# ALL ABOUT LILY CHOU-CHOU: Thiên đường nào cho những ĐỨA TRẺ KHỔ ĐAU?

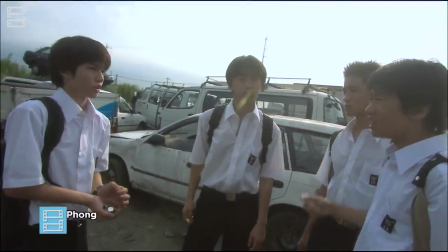0s
Có những bộ phim mang trong mình hơi thở của cả một thế hệ Và những người trẻ ở trong đó,
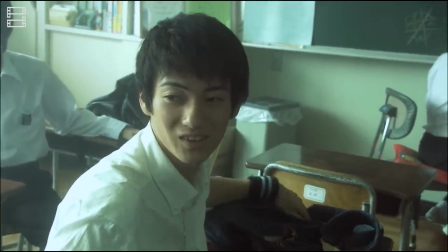5s
dù khác biệt qua từng thời kỳ Thì đều có riêng cho bản thân một nơi ẩn nấp khỏi những phiền muộn trong đời sống
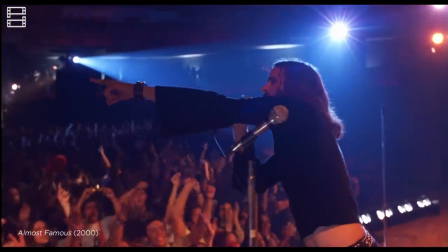10s
Đó có thể là thứ nhắc rốc phóng khoáng và buông thả của những năm 70 trong Almost Famous Là cái bạo lực ấn lạnh của A Brighter
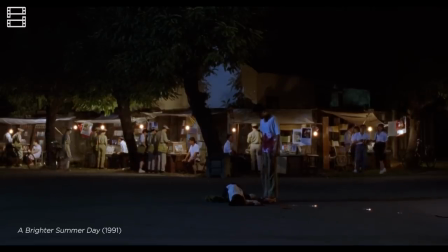17s
Summer Day Giữa xã hội Đài Loan thập niên 60 ngột ngạt Hay chiếc smartphone mà Gen Z dùng để tạo ra một nhân cách thứ 2
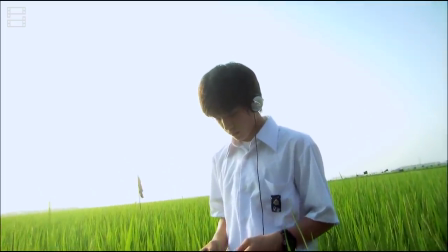23s
trong 8th grade Còn với những đứa trẻ của Shunji UI Hôm nay, chúng chỉ có âm nhạc của Lily Shushu để bám vào Ám ảnh,
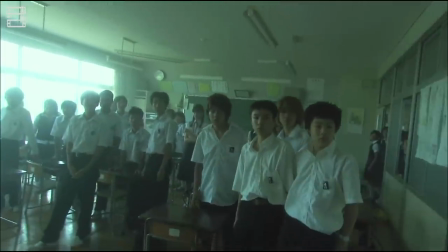31s
điên cuồng và mờ mịt Đạo diễn Nhật Bản đã chiêu đãi khán giả cuộc sống hóc được khổ đau và đầy dẫy tội ác Cùng một lối thoát
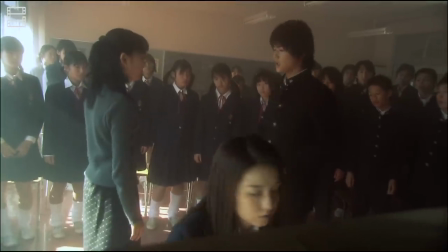38s
xa vời tưởng như chỉ là ảo ảnh Hôm nay, hãy thử bước chân vào thiên đường u mê của những đứa trẻ thập niên 90 tại đất nước mà trời mọc Và cùng thưởng thức tác
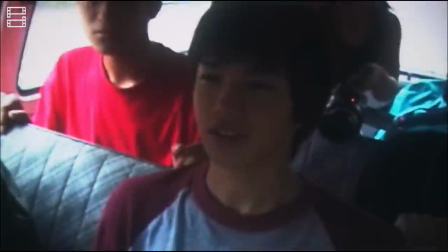46s
phẩm All About Lily Shushu Với bản dịch vô cùng ma mị là khúc cầu siêu của tuổi
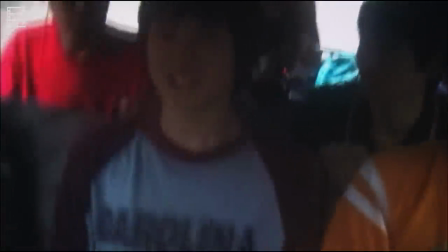51s
trẻ
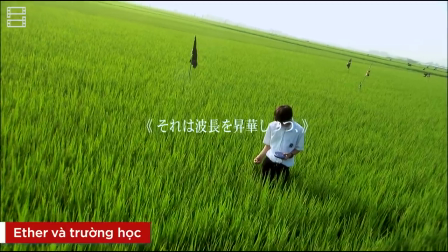55s
Bóng tối cô ấy thả vào ether làm những bước sóng của nó thăng hoa Vớt qua cả quang phổ,
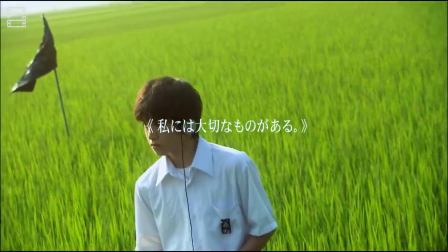59s
chạm đến cái tường tận xa vời nhất Một hình ảnh đẫm nỗi đau như lấp đầy khoảng trống giữa serotonin
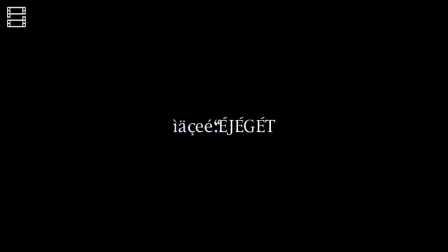65s
Đó là những gì cậu bé nickname Philia bục bạch về thân tượng Mà cậu tôn thờ như một vị thánh, ca sĩ Lily Shushu
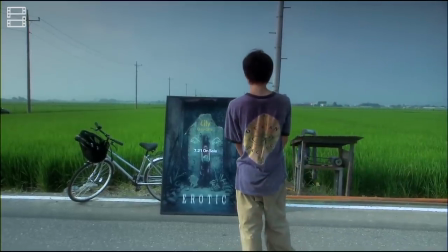71s
Âm nhạc của cô được ví như ether Một hợp chất lơ lửng trên bầu trời Nơi tồn tại một thiên đường yên bình chẳng có niềm đau
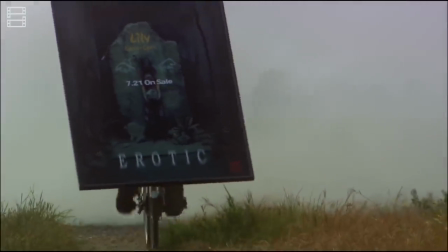78s
Cậu mê mẩn nhạc của cô, giai điệu của cô Cậu tôn sùng cô, coi cô như một vị cứu tinh Một người nhìn rõ nỗi đau ở hình hài nguyên thủy nhất
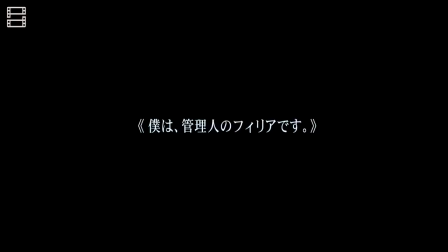87s
Nhưng đó là bên trong chiếc tai nghe và trang web ẩn danh của những người hâm mộ Còn ngoài đời thật,
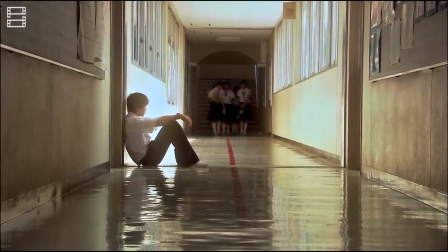92s
Filia là Yuichi Hasumi Một cộng nhóc học sinh 14 tuổi vật lộn từng ngày giữa cuộc sống hóc đường ngột ngạt và ưu ám
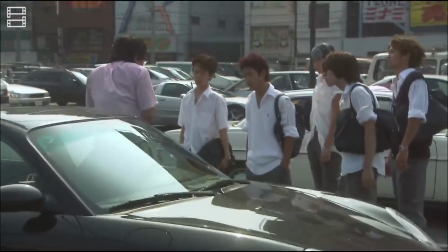100s
Trong những năm 90 của thế kỷ trước, với khủng hoảng kinh tế Những đứa trẻ Nhật Bản vỡ mộng có lẽ đã thôi cố gắng để đáp ứng những
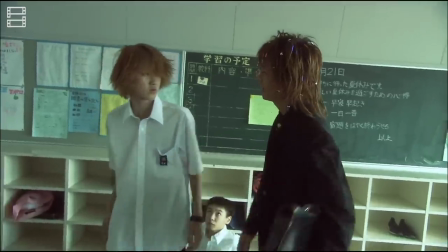106s
tiêu chuẩn của xã hội và bà mẹ Trường học trở nên bạo lực và tội ác sinh ra từ những thanh thiếu niên vẫn còn khoác đồng phục
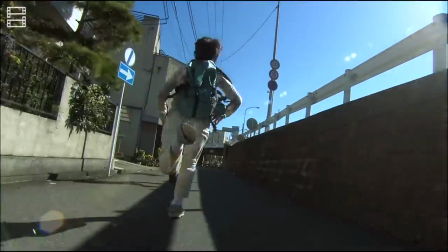114s
Được nhan nhả những vụ việc động trời,
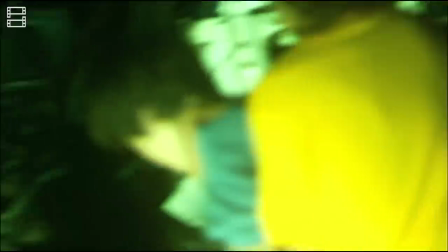115s
ngoài đường phố các chủ quán rượt đuổi các đám trẻ ăn cắp bằng đĩa Hay trong màn đêm nhá nhem nào đó, những trò bệnh hoạn bị lôi ra làm thú vui tiêu khiển
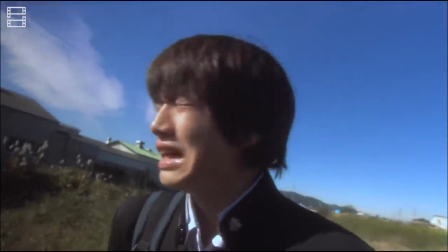124s
Tính cách hiền lành của Yuichi như một chú nai ngơ ngác, quá yêu ớt trước những kẻ dữ dằn Cậu chỉ biết im lặng,
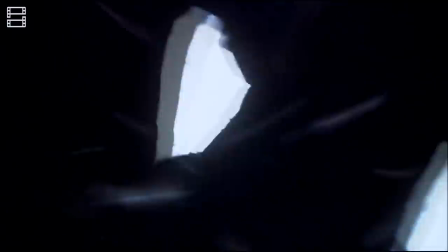130s
chẳng thể tự bảo vệ bản thân, và chịu kiếp bị bắt nạt ngày qua ngày Sở hữu những cảnh rung lắc của máy quay cầm tay,
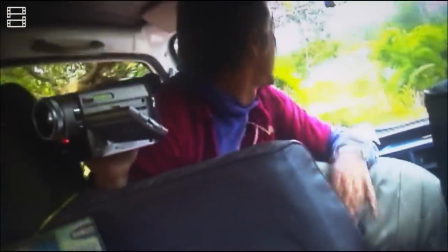137s
cùng cách sử dụng ánh sáng ngậu hứng Phần nhìn của Olivant Lily Chushu mang lại cảm giác thiếu chỉn chu Nhưng lại đẹp theo một cách đáng sợ
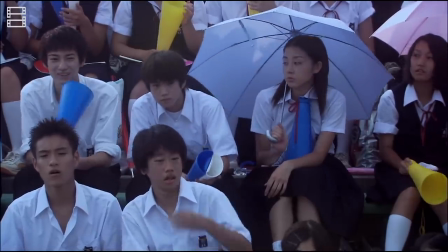145s
Đạo diễn hình ảnh Noboru Shinoda đã thành công trong việc đưa lên màn ảnh cái hoài niệm Trong trẻo của thời học sinh
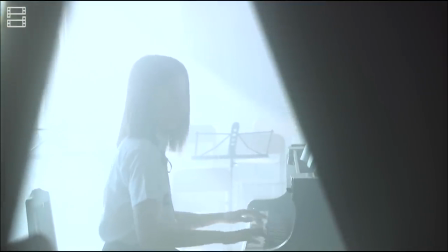150s
Đó là những hành lang ứng nắng Là có bạn như Ichi thầm thương ngồi bên cây piano Hay buổi tốt nghiệp của cộng lạc bộ Kendo cười đùa vui vẻ
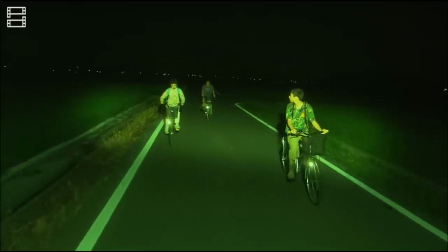158s
Nhưng đồng thời Đó cũng là thứ ánh sáng soi bọn trẻ đạp xe trong màn đêm nhem nhuốc Những đoạn footage nhòe
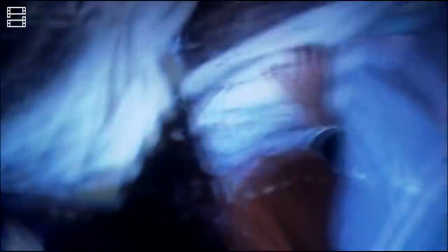164s
hình về một đám nam sinh quay đầy dở cho đối bại với một cô gái Hay màu tím siêu thực của một phân cảnh hành hạ
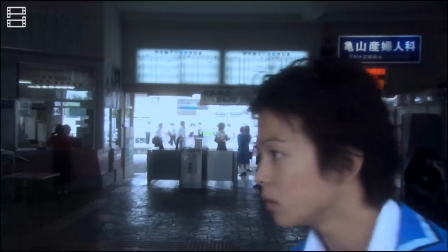170s
Đúng vậy,
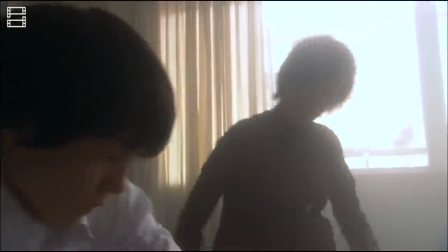171s
trốn trực học không ngây thơ cũng chẳng trong sáng Mà vô cùng hỗn loạn Thầy cô và ba mẹ cũng có mặt Nhưng họ tuyệt nhiên chẳng thể tác động nổi tới câu chuyện
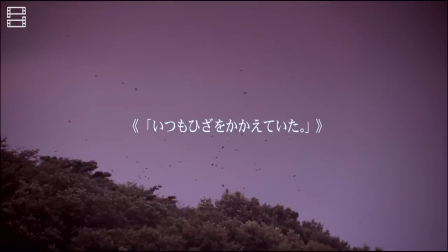180s
Chỉ có Ether, chỉ có Lily Và chỉ có cánh đồng xanh đầy cô độc bơm thứ giai điệu ăn thần tạm thời vào những đứa trẻ đó Chúng mơ về một thiên đàng,
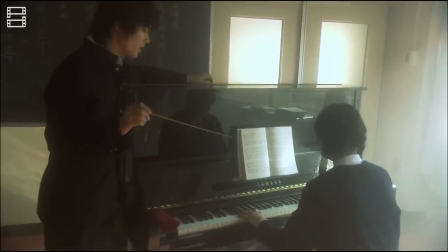189s
một nơi trốn Một thiên thần hạ phàm để cứu vớt mình khỏi thực tại thiểu não này Một hiện thực,
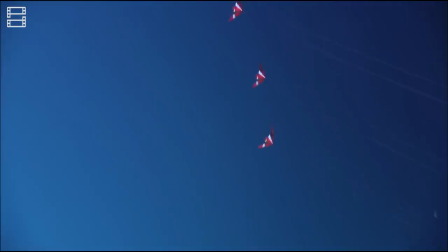195s
nơi người lớn thở ơ và bạn bè ghẻ lạnh Album của Lily như một thứ tôn giáo Còn đám trẻ, chúng là những con chiên không ngừng khổ đau
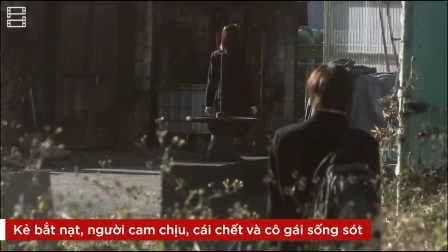206s
Trong thực tại đen tối đó Chúng ta được đi qua cuộc đời của 4 nhân vật mà có thể tạm gọi là kẻ bắt nạt Người cam chịu, cái chết và cô gái sống sót
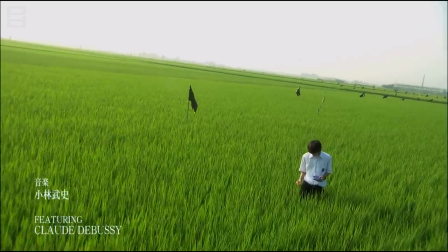214s
Tất cả bọn họ, dù bằng cách này hay cách khác Đều được liên kết bởi những bài nhạc của ca sĩ Lily Shushu
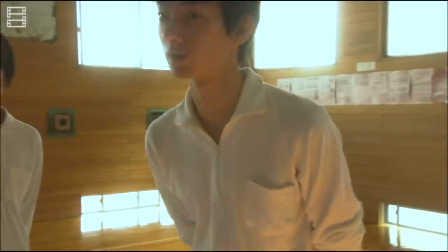220s
Ta đến với người đầu tiên là Hoshino Người bạn thân của Yuichi
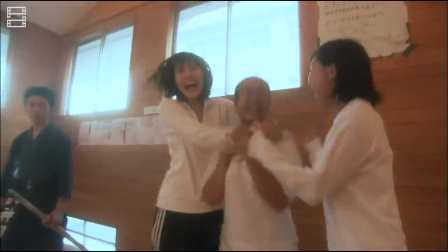224s
Được giới thiệu trong một phân cảnh hồi tưởng Hoshino là một học sinh tiêu biểu và gương mẫu Cậu điển trai,
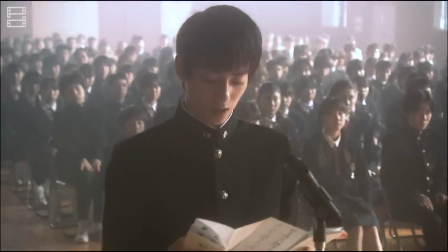230s
học giỏi, gia đình khá giả Và tậm chí còn được chọn mặt gửi vàng để phát biểu trước toàn trường